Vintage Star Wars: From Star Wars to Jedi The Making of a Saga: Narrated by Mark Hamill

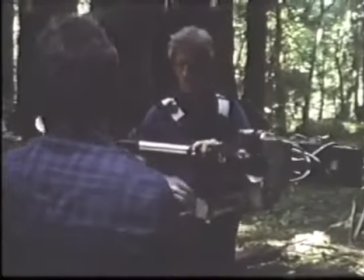37:46 These men are using a Steadicam to make background plates for the scene.
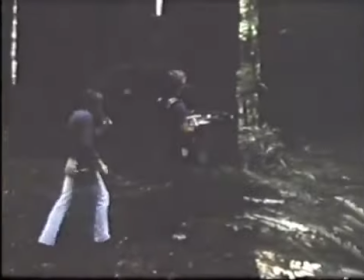37:50 The gyroscopically mounted camera will in effect smooth their passage, providing bump-free images that seem to soar.
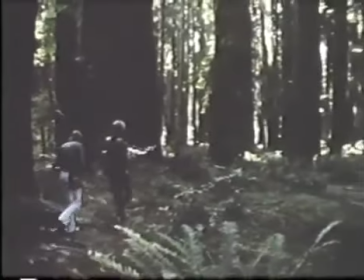37:56 They are shooting in extreme slow motion, 2 frames per second.
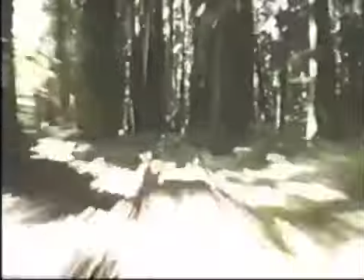38:00 When their film is projected like this, it will create a streaking succession of high-speed images.
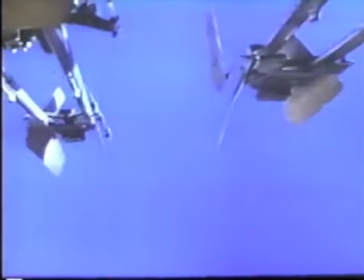38:06 Foreground objects, or actors, to be seen moving against the background are shot against a blue screen.
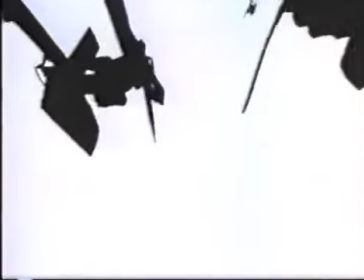38:11 From these shots, black and white maps are generated.
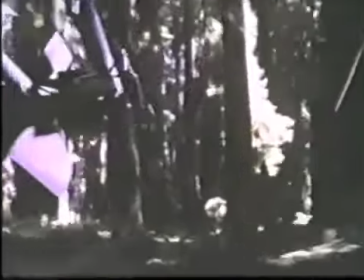38:14 These are combined with the background to create a holdout area where the foreground image can be placed in final printing, as it is in this shot from the finished film.
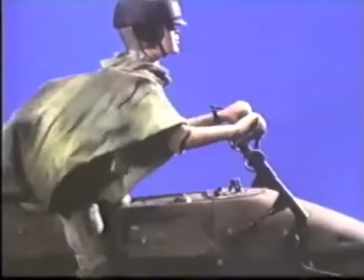38:22 It's necessary to use puppets, like this one of Princess Leia, for some blue screen work,
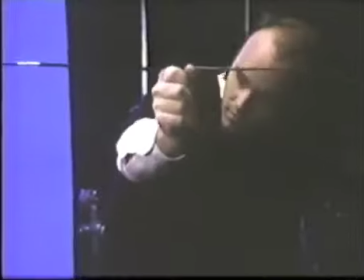38:27 especially when it involves high-speed action that can't be photographed full scale.
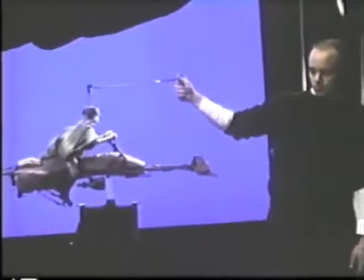38:31 In shots of this kind, the object remains stationary and the camera provides the motion.
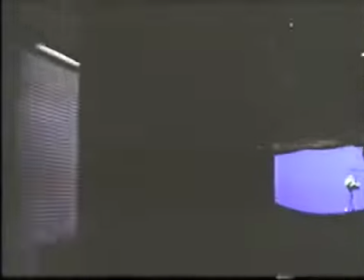38:36 These rapid pullbacks will be used in the film to create the illusion of the bike speeding away from camera, heading for infinity.
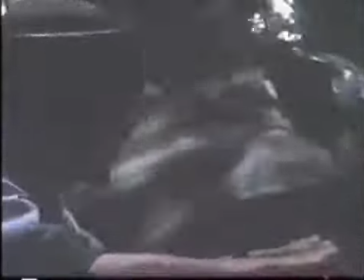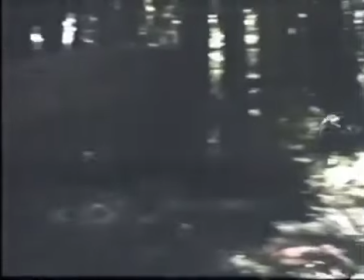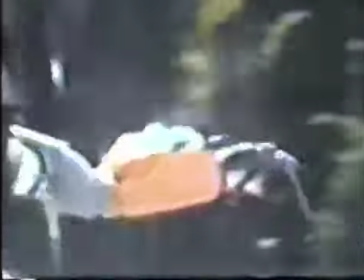38:57 Pull next to that guy.
The editors spoke temporary dialogue for the animatic tapes, which were constantly consulted as the scene came together.
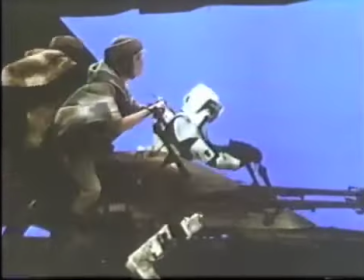39:09 As you can see, we duplicated the animatic sequence when we did this shot against the blue screen.
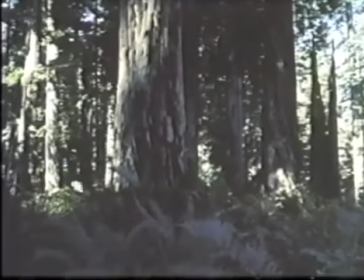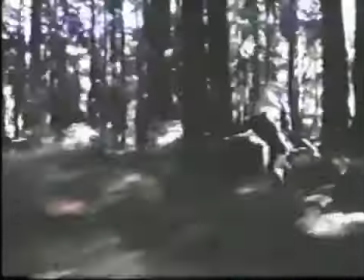39:21 Get alongside that one!
Here's how all the elements we've seen in the process of creation are finally brought together in the finished film.
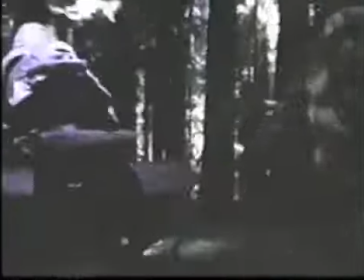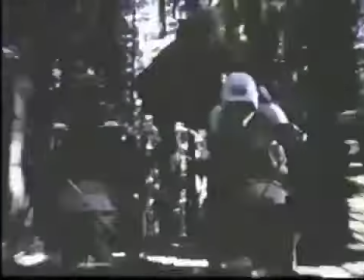Well, the bike chase seems faster. I mean, it's traveling along at a great amount of speed, but at the same time, it's more realistic than, say, the trench battle in the first film. The trench battle is fairly clean. You're speeding along. It's a fairly abstract graphic that's coming at you. There are laser bolts and things going around you, but it takes place in outer space. It's in an environment that you don't understand. What makes the speeder bike chase seem faster and work better is the fact that you're in a real forest and there are trees that you could crash into. That element, just the, it's a dramatic element. It's a plot element. It's the trench, only we've put some obstacles in there that you might hit. And once you do that, it becomes infinitely more dramatic.
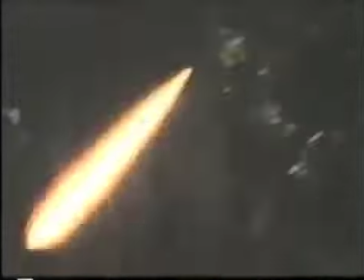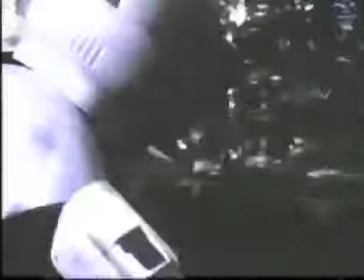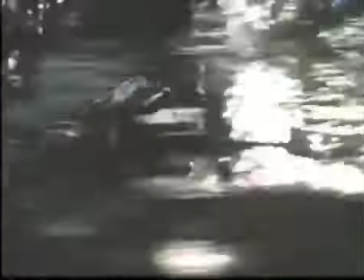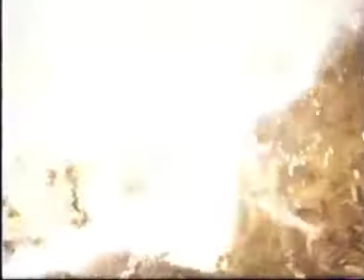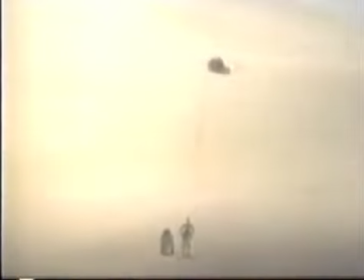41:09 Pace, plot. They're meaningless without great characters to motivate them. Star Wars has been rich in those from the beginning.
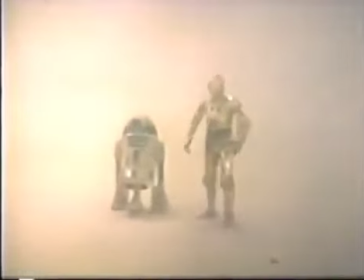41:15 How did we get into this mess? I really don't know how. We seem to be made to suffer. It's our lot in life.
You're always surprised with characters. I mean, in film, it's even more dramatic than it is in writing, because eventually you actually take a real person and stick them into that character. And that real person brings with him or her an enormous package of reality.
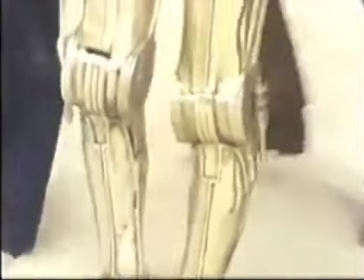41:42 I mean, 3PO is just a hunk of plastic.
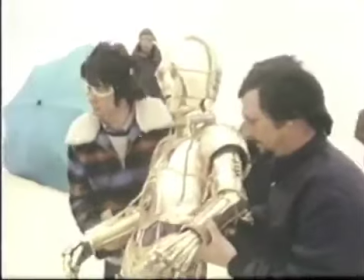41:47 And without Tony Daniels in there, it just isn't anything at all.
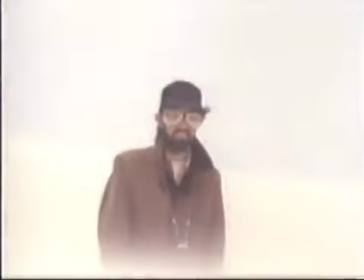41:52 I had a different idea for the character originally.